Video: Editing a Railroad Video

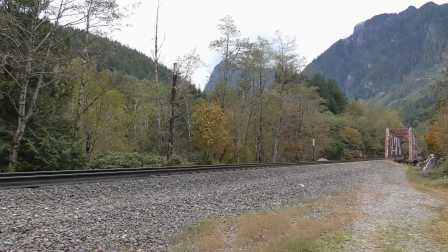For our final editing exercise, I'm going to edit a 2-camera video of an auto-wreck train with Boeing fuselages that I shot along the BNSF Scenic Subdivision near Gold Bar, Washington.
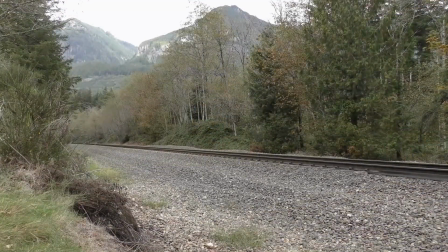I set up one camera pointing to the bridge for the approaching segment and another camera pointing west for the receding video.
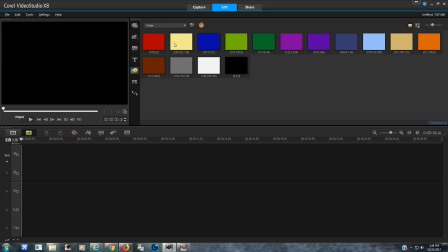The first thing that I do is insert a black color panel to track 1, and then I insert the approaching train video to track 1.
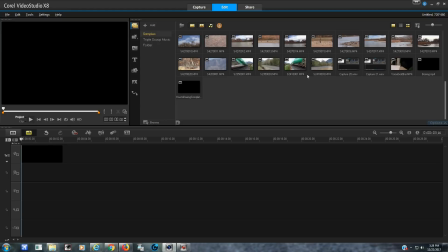Then I insert a crossfade transition between the color panel and the video.
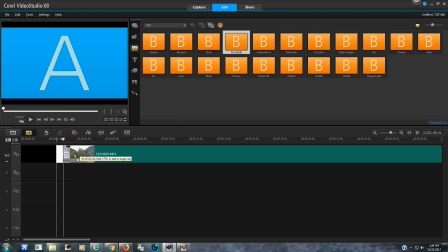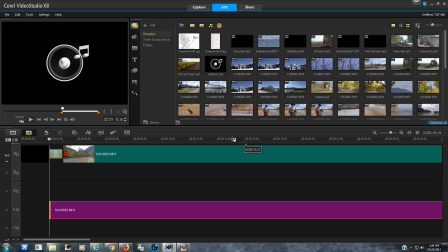Next, I split up the audio because I only want to use one audio track for the entire video, and that way I will have continuous and uninterrupted sound.
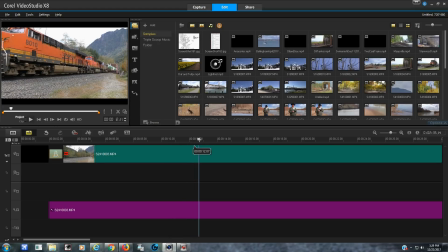Next, I identify the spot on the video on track 1 where the engine is even with the camera. Then I do the same with the receding video,
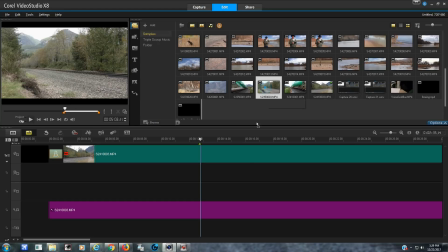and then I drag that to track 2 and separate the audio from the video and delete the audio.
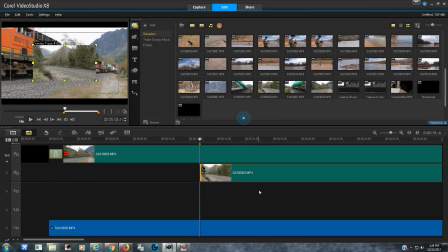Then I scroll along the timeline to the point where the Boeing cars have passed the approaching camera 1 video. This is the spot where I want to see the Boeing cars on the receding video,
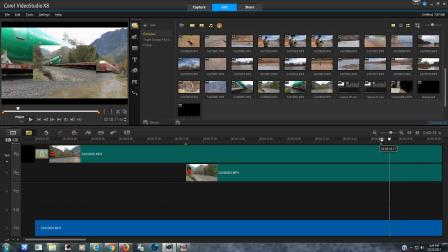so I will clip everything at that spot and delete the video from track 2 that I'm not going to use.
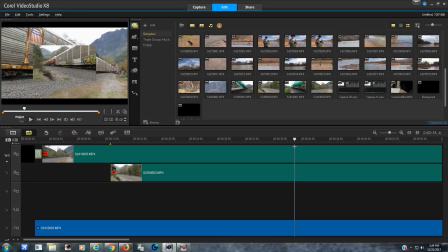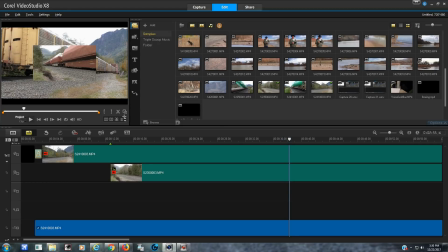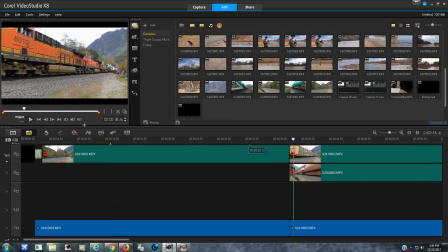Now I scroll along the timeline to some arbitrary spot along both tracks where I want to switch back to the approaching video.
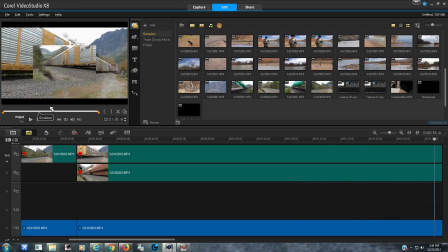I will clip the tracks at that spot and delete the video that I don't want to use and move up the receding video from track 2.
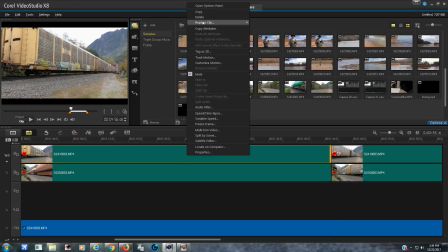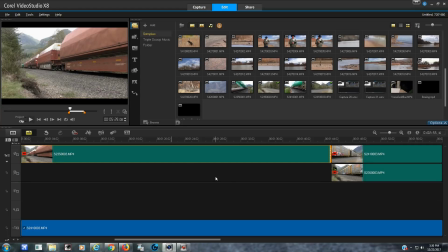Now I scroll towards the end of the video to just where the DPU passes the approaching camera. I clip the video here in both spots and delete the video on track 2 that I don't intend to use.
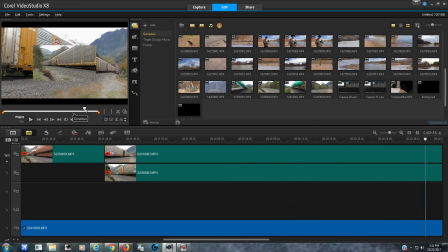I delete the video on track 1 after the DPU passes and move up the video from track 2 to track 1 so that I can watch the DPU recede.
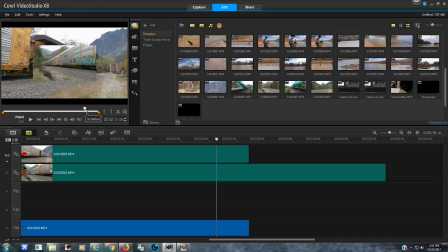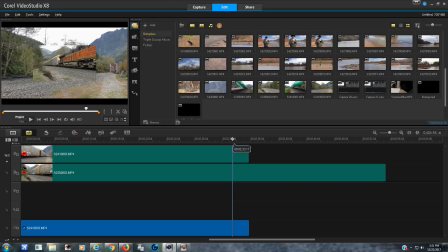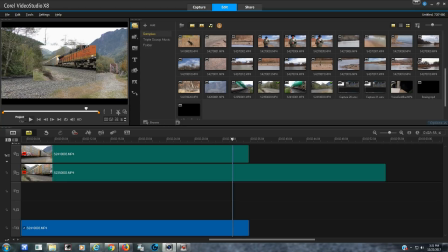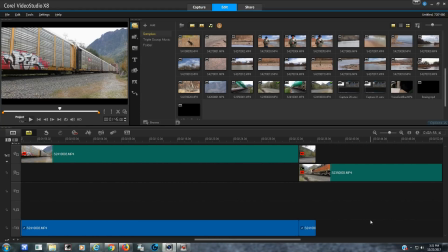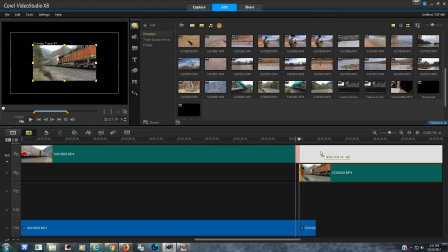At that spot, I clip the end of the video to match the length of the audio.